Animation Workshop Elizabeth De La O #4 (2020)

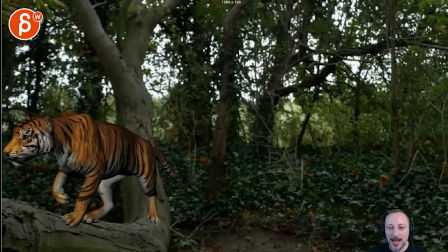[3:08]
I Just don't know if you want to Again, I don't want to add more works like unless you have something in the foreground a ginormous elephant or something that makes no sense i don't know something in the foreground that you know does something and then the camera changes focus to what's going on
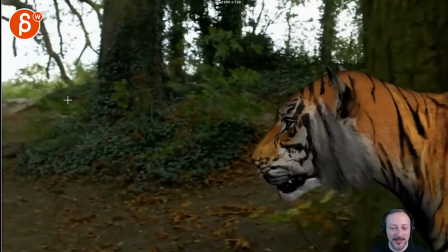[3:26]
here and that's why at the end we move over there's something else there i know this is there's a silly very destructive comments with
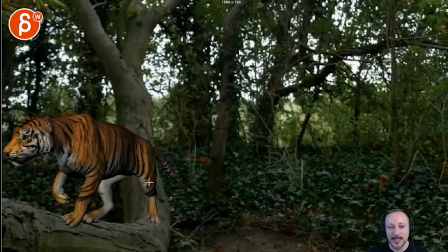[3:34]
more work involved but ideally i would love for that if there's a way to go backwards with the animation or add some stuff i know this is more work just a thought for you to go back so that the head could be here so that the camera can linger turn head could still be here
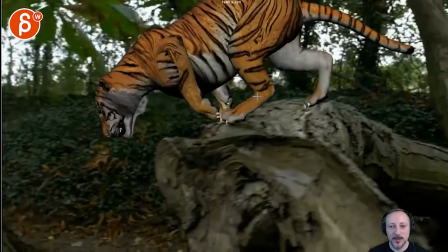[3:51]
then the head turns and then you can get into this and i know you're gonna have to technically catch up quickly to get into that but i'm
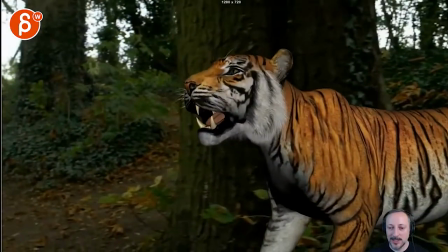[3:59]
gonna leave that up to you to see what you could do obviously email me let me know uh if this is an insane idea
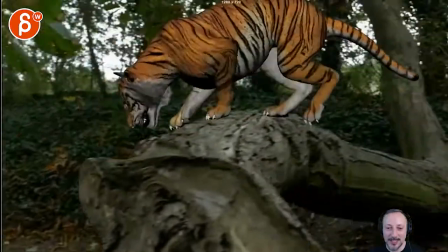[4:06]
this is absolutely not possible um but these are my thoughts these are my thoughts just because it's just a bit edgy bit edgy on that side for quite some
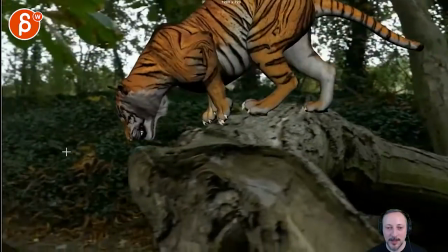[4:15]
time here gets a bit better this works to me well i know this is very
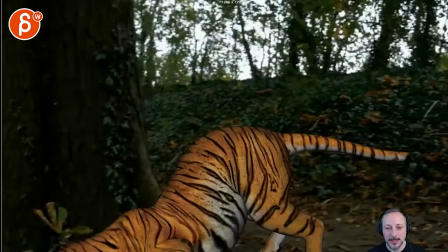[4:20]
low but if you can go back up um now that being said okay
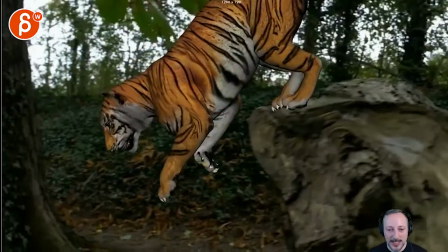[4:24]
here's something else that you could do we don't really see the ground right so what if
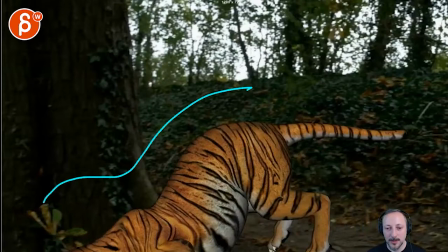[4:29]
it's actually here meaning that all of this
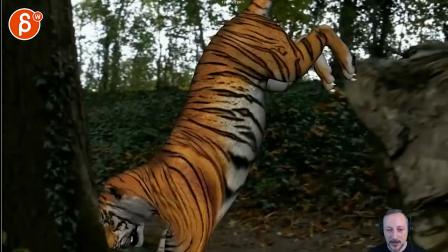[4:34]
is like you just raise the ground plane which we don't see so that it doesn't fall that low and that's, you know, less of a drop here.
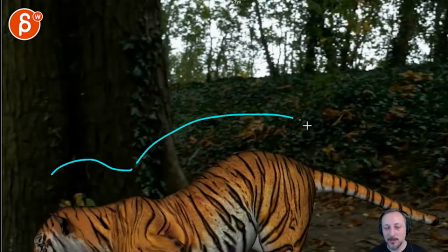[4:42]
And that way when you get to here, there's already more to see. It's not super low framing.
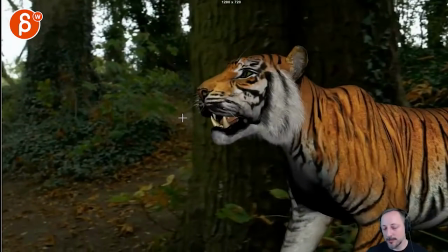[4:48]
And then you have that and you have to go maybe as high. I don't know. Like these are, these are the kind of thoughts that I have for just that section.
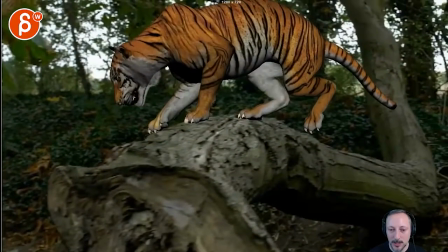[4:55]
All right. Let me know. Let's have a discussion about this. Curious what you think. All right. Thank you. All right. There's an email. You can sign up. You can start whenever you want. You can submit whenever you want. You get 16 submissions. Either way, a like and subscribe would be awesome. Alright, thank you.